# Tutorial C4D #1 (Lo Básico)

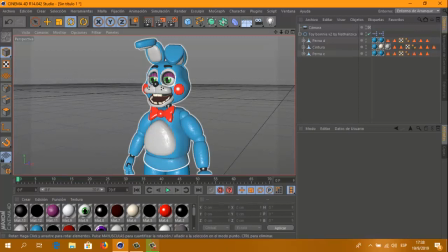(11:14)
Ya obtuve el resultado que quería Es así Ya la animación está hecha El macaquito levantando la mano Con todos los movimientos y todo Me gusta,
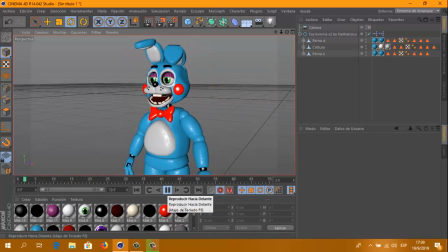(11:28)
así Así está bien, así estaría la animación Y ahora Si lo Vamos a
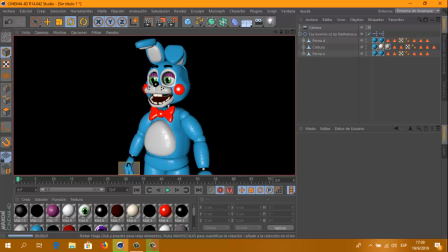(11:35)
hacer un Un pre-render Y se vería así No se ve mal Pero estaría bueno que se viera mejor Que visualmente se vea con luces Porque no se ve muy realista de este modo Así que lo que vamos a hacer
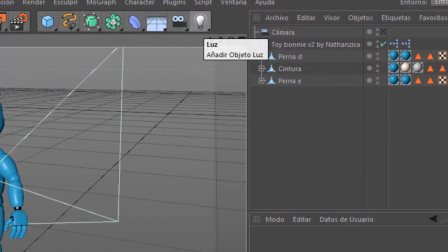(11:53)
Es ir a la lamparita que está acá Que dice luz Y le damos click
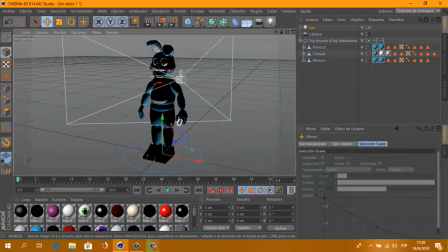(12:00)
Acá se nos va a crear una luz A ver que la corremos Una luz, que es esta estrellita
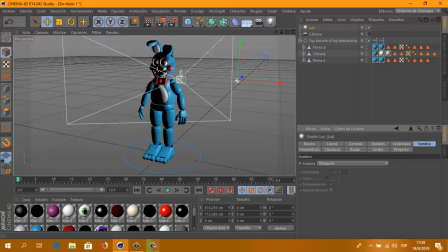(12:09)
Vamos, primero a sombra esto es para que se vea realista no es necesario hacerle
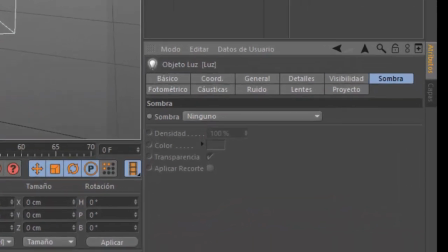(12:15)
sombra pero es para que se vea más realista y más lindo nos asombra acá donde dice
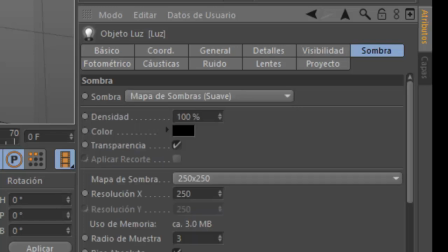(12:21)
ninguno mapa de sombras suave en 250 x 250 le damos a 2000
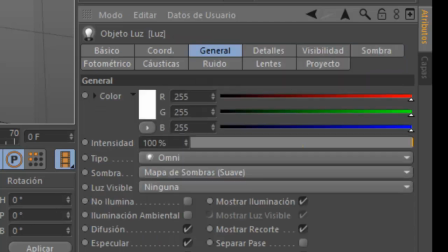(12:26)
x 2000 y ahí ya se vería un poco mejor lo que vamos
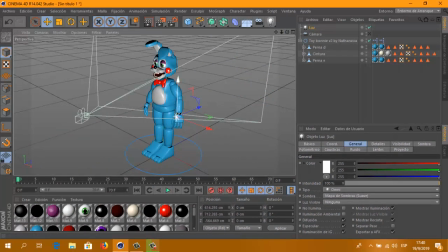(12:32)
a hacer ahora es darle una posición a la luz por ejemplo yo adquiero acá arriba y que sea blanca que sea así vamos y así es como se vería con una luz se ve mejor pero claro se ve
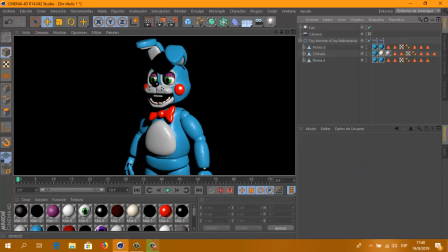(12:47)
como muy oscuro acá en esta parte entonces le agregamos más luces
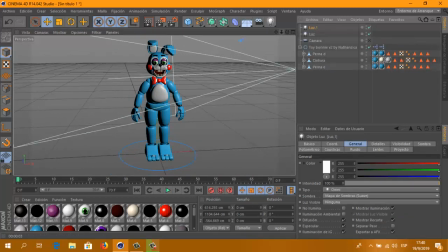(12:52)
podemos copiar y pegar esa o crear una nueva directamente vamos a ponerla acá y está vamos a darle un color más azul
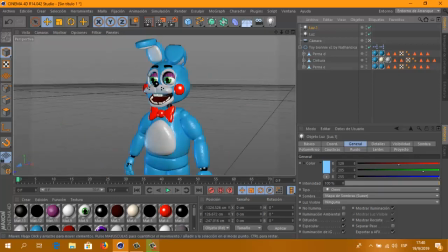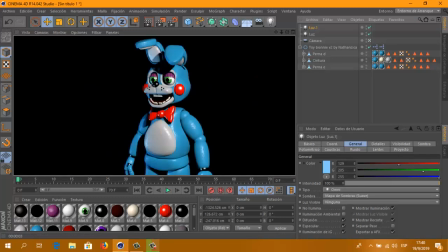(13:14)
renderizamos y ahí se ve mejor si quieren le pueden añadir
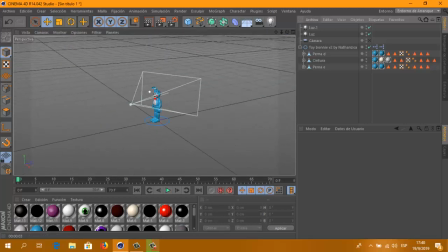(13:19)
otra luz para que las sombras no sean muchas o no molesten tanto
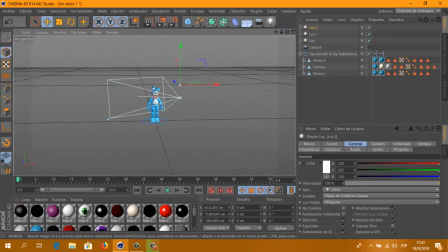(13:27)
por ejemplo yo lo voy a poner enfrente Bien enfrente Y va a ser medio anaranjada Le damos
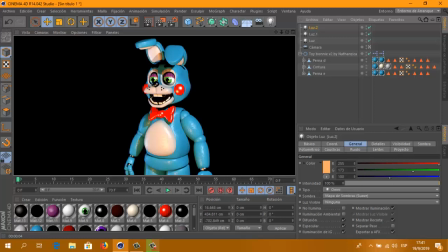(13:45)
Y se vería así Así dependiendo de las luces y del modelo Claro, de las texturas del personaje
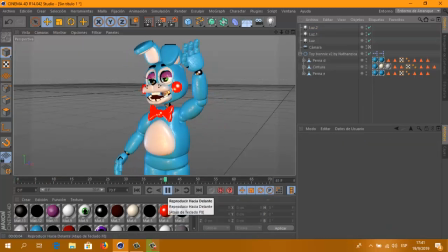(13:54)
Después cuando le damos Ahí no se ve muy claro Porque baja los recursos Para que no se lague tanto
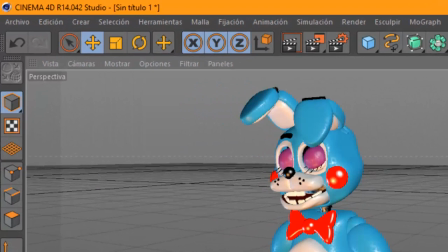(14:05)
También si tienen problemas con que se les traba o les anda
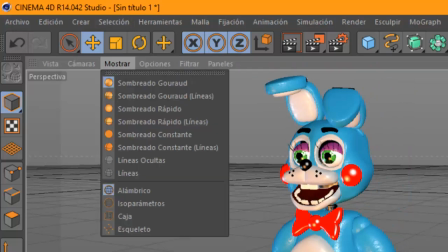(14:10)
muy lento Lo que pueden hacer es mostrar sombreado constante
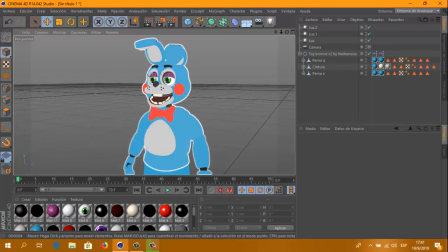(14:17)
Y aunque es cierto que se ve peor, se ve más feo Se les va a trabar menos A mi no se me traba entonces le pongo así normal
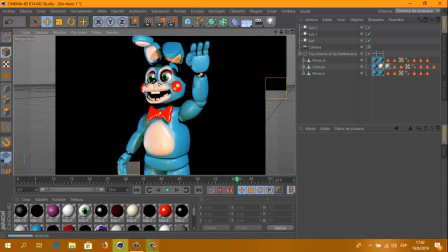(14:29)
Ahí vamos a ver si quedó bien Si lo dejamos así o les hacemos algo más Y la verdad que para mi ahí está bien
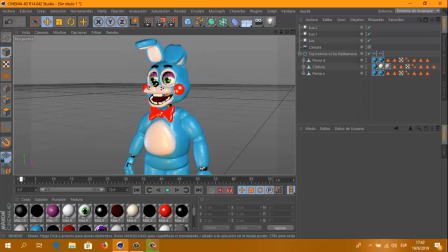(14:39)
Así que ahora para guardar la animación que hicimos con las luces y todo Lo que vamos a hacer es Ah no es cierto, al principio ya hicimos las configuraciones Entonces esto no lo toquen,
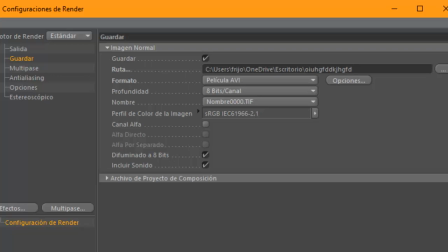(14:53)
ya están todas las configuraciones hechas El nombre de la animación, que sea película AVI Que sean todos los fotogramas
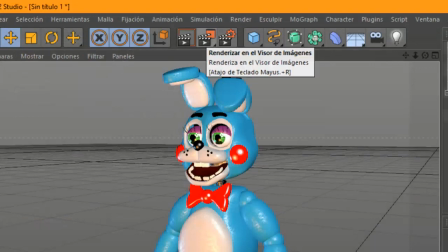(15:00)
Cerramos esto y le damos a renderizar en el visor de imágenes
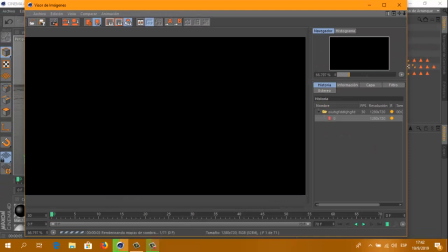(15:06)
Y lo que va a empezar a hacer es eso Renderizar la animación fotograma por
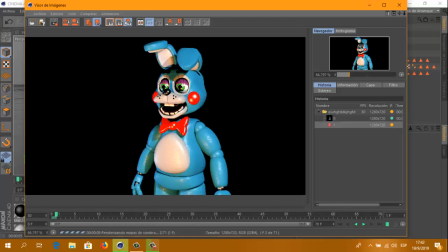(15:12)
fotograma Esto que quiere decir Que va a tardar mucho tiempo en renderizarse Y eso que es una animación corta Eh...